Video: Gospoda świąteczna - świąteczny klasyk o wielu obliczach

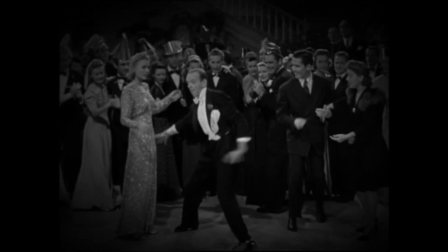246s
Bitz miał wierzyć, że oto widzi Astera tańczącego pod wpływem alkoholu.
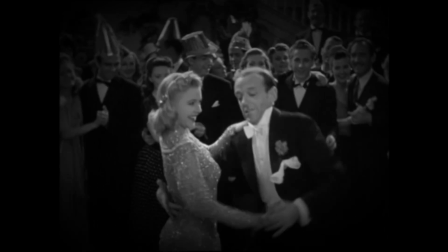251s
Płynność ruchów tego tancerza jest tak niesamowita, że reżyser doszedł do wniosku,
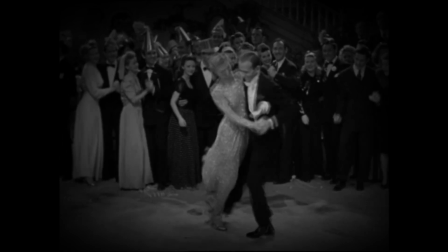257s
że nie będzie on w stanie wiarygodnie wypaść jako osoba pijana, bo gdzieś zawsze przebije się ta jego perfekcja.
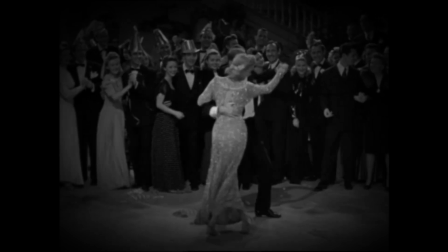264s
Dlatego też tuż przed nagraniem Aster otrzymał dwa kieliszki Brandy,
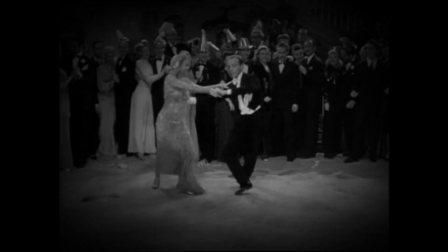270s
a później podczas podchodzenia do kolejnego ujęcia i kolejnego otrzymywał za każdym razem jeszcze po jednym kieliszku.
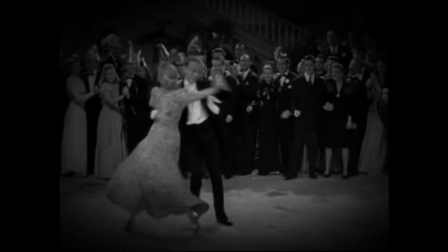277s
W filmie znalazła się wersja ukazująca Astera znajdującego się pod wpływem siedmiu kieliszków Brandy.
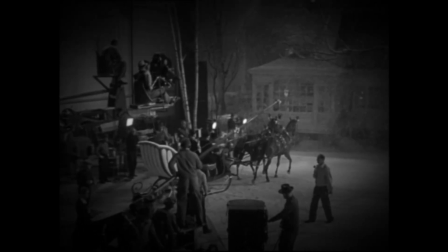285s
Ale wracając do piosenek. Gospoda Świąteczna jest komedią romantyczną.
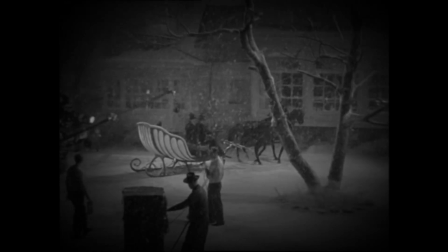290s
Jest też świadectwem niełatwej przeszłości Ameryki.
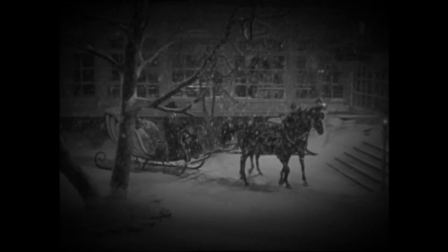293s
To także wzmacniający morale obraz propagandowy, ale przede wszystkim jest to film świąteczny.
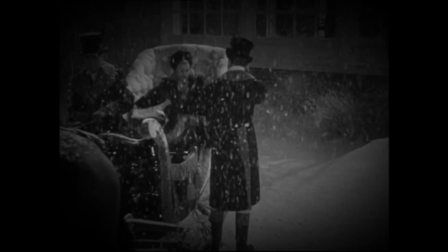301s
Wszystko to dzięki White Christmas.
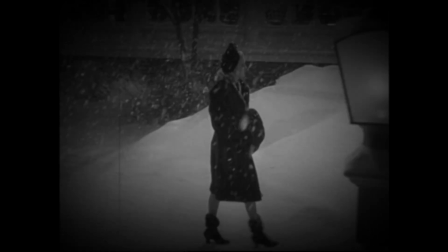303s
Czar świąt Bożego Narodzenia i wyraz tęsknoty za domem oraz tęsknoty za dawnymi czasami został tu zaklęty.
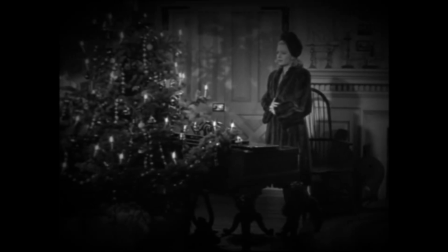311s
Został zaklęty w tym prostym tekście i równie łatwiej do zapamiętania melodii.
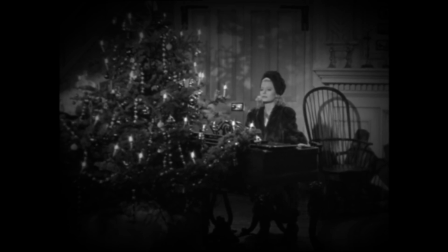316s
Nic więc dziwnego w tym, że White Christmas towarzyszy nam od lat i prawdopodobnie jeszcze długo będzie jednym z symboli świąt.
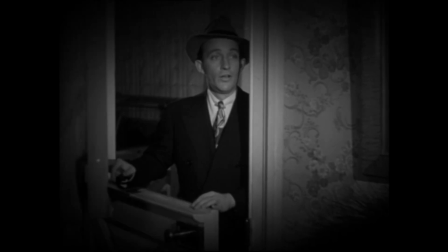324s
Utwór ten na dobre związał się z filmografią Binga Crosbiego, bowiem poza gospodą świąteczną wykonał go również w Blue Skies
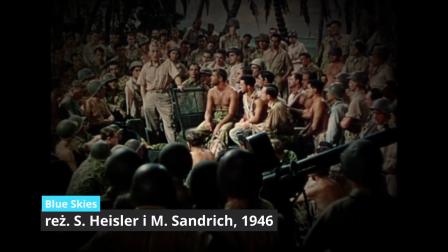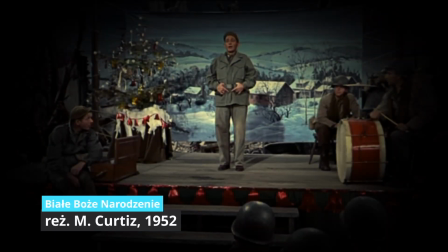338s
oraz dwukrotnie w Białym Bożym Narodzeniu.
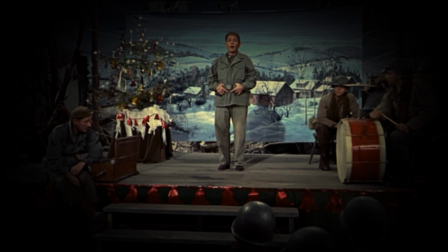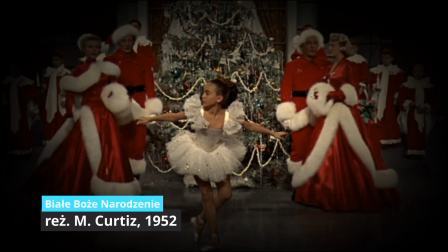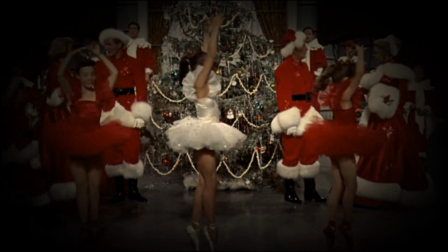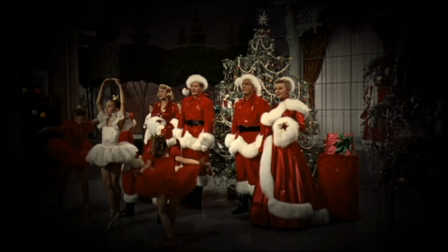356s
Drugi z wymienionych filmów jest całkiem ciekawy, jeśli zestawi się go z gospodą.
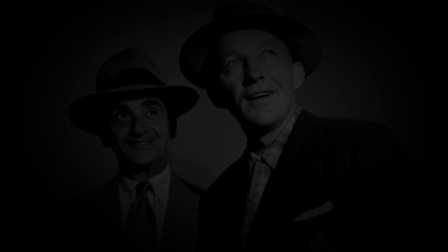361s
Ten sam aktor wcielający się w głównego bohatera, ten sam kompozytor, nawet ten sam budynek, ale zupełnie inny nastrój całości.
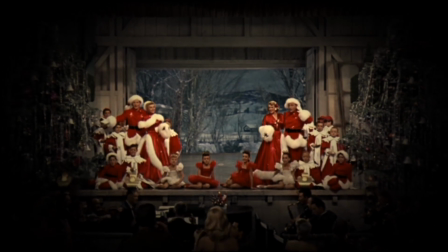370s
Podczas gdy gospoda świąteczna w dużej mierze umożliwiała ucieczkę do prostszych czasów,
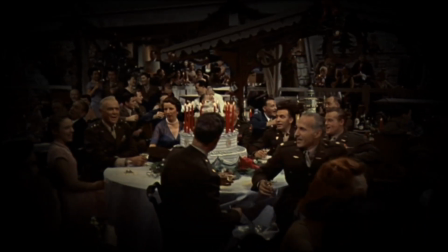376s
Tak, Białe Boże Narodzenie jest wyrazem tęsknoty za wojenną wspólnotą i zaangażowaniem.
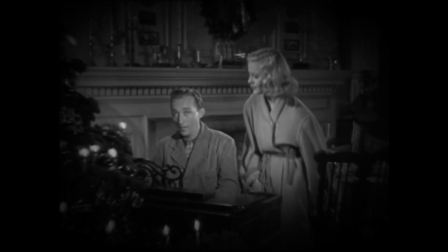383s
Na potrzeby Gospody Świątecznej nagrano kilkanaście utworów, ale tak naprawdę liczy się tylko jeden, czyli White Christmas.
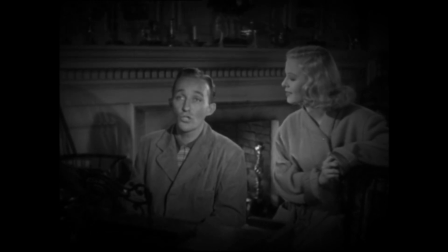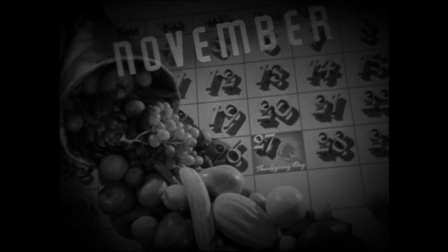402s
Na koniec ciekawostka związana z biegającym po kalendarzu indykiem.
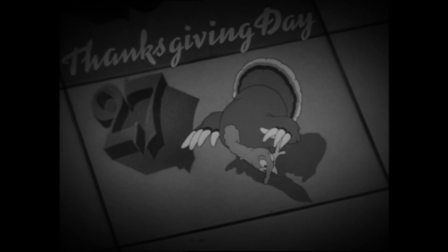407s
Jest to typowy przykład humoru odwołującego się do bieżących wydarzeń, który z czasem staje się zwyczajnie niezrozumiały.
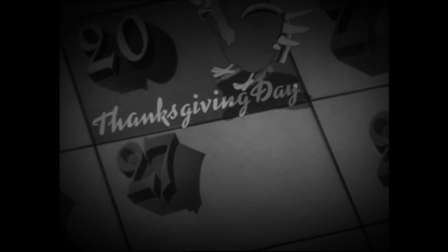415s
Zamieszanie z datą nie wynika z nieogarnięcia indyka albo jego chęci ucieczki od zostania daniem świątecznym.
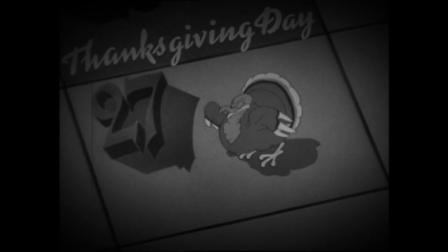424s
Skakanie ptaka po kalendarzu jest odwołaniem do zmian w obchodach święta dziękczynienia, jakie zaszły za prezydentury Roosevelta.
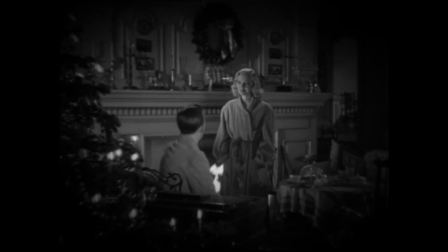432s
Dziękuję za uwagę i życzę wam radosnych oraz pełnych ciepła świąt.
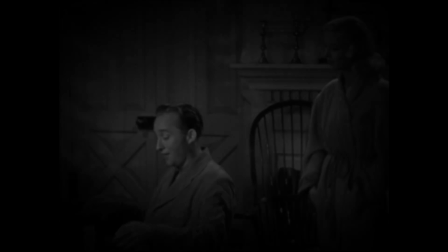437s
Cześć!
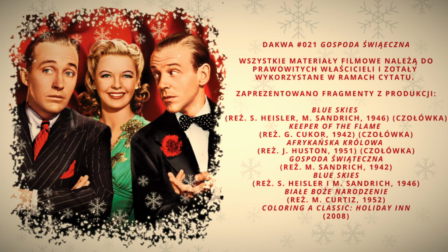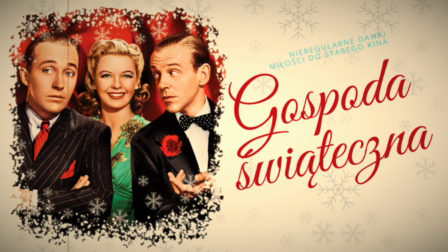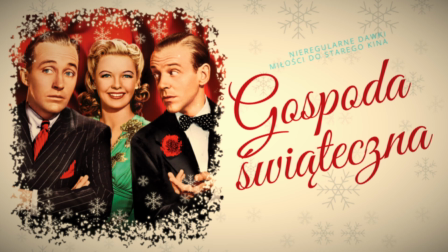Dziękuje za oglądanie.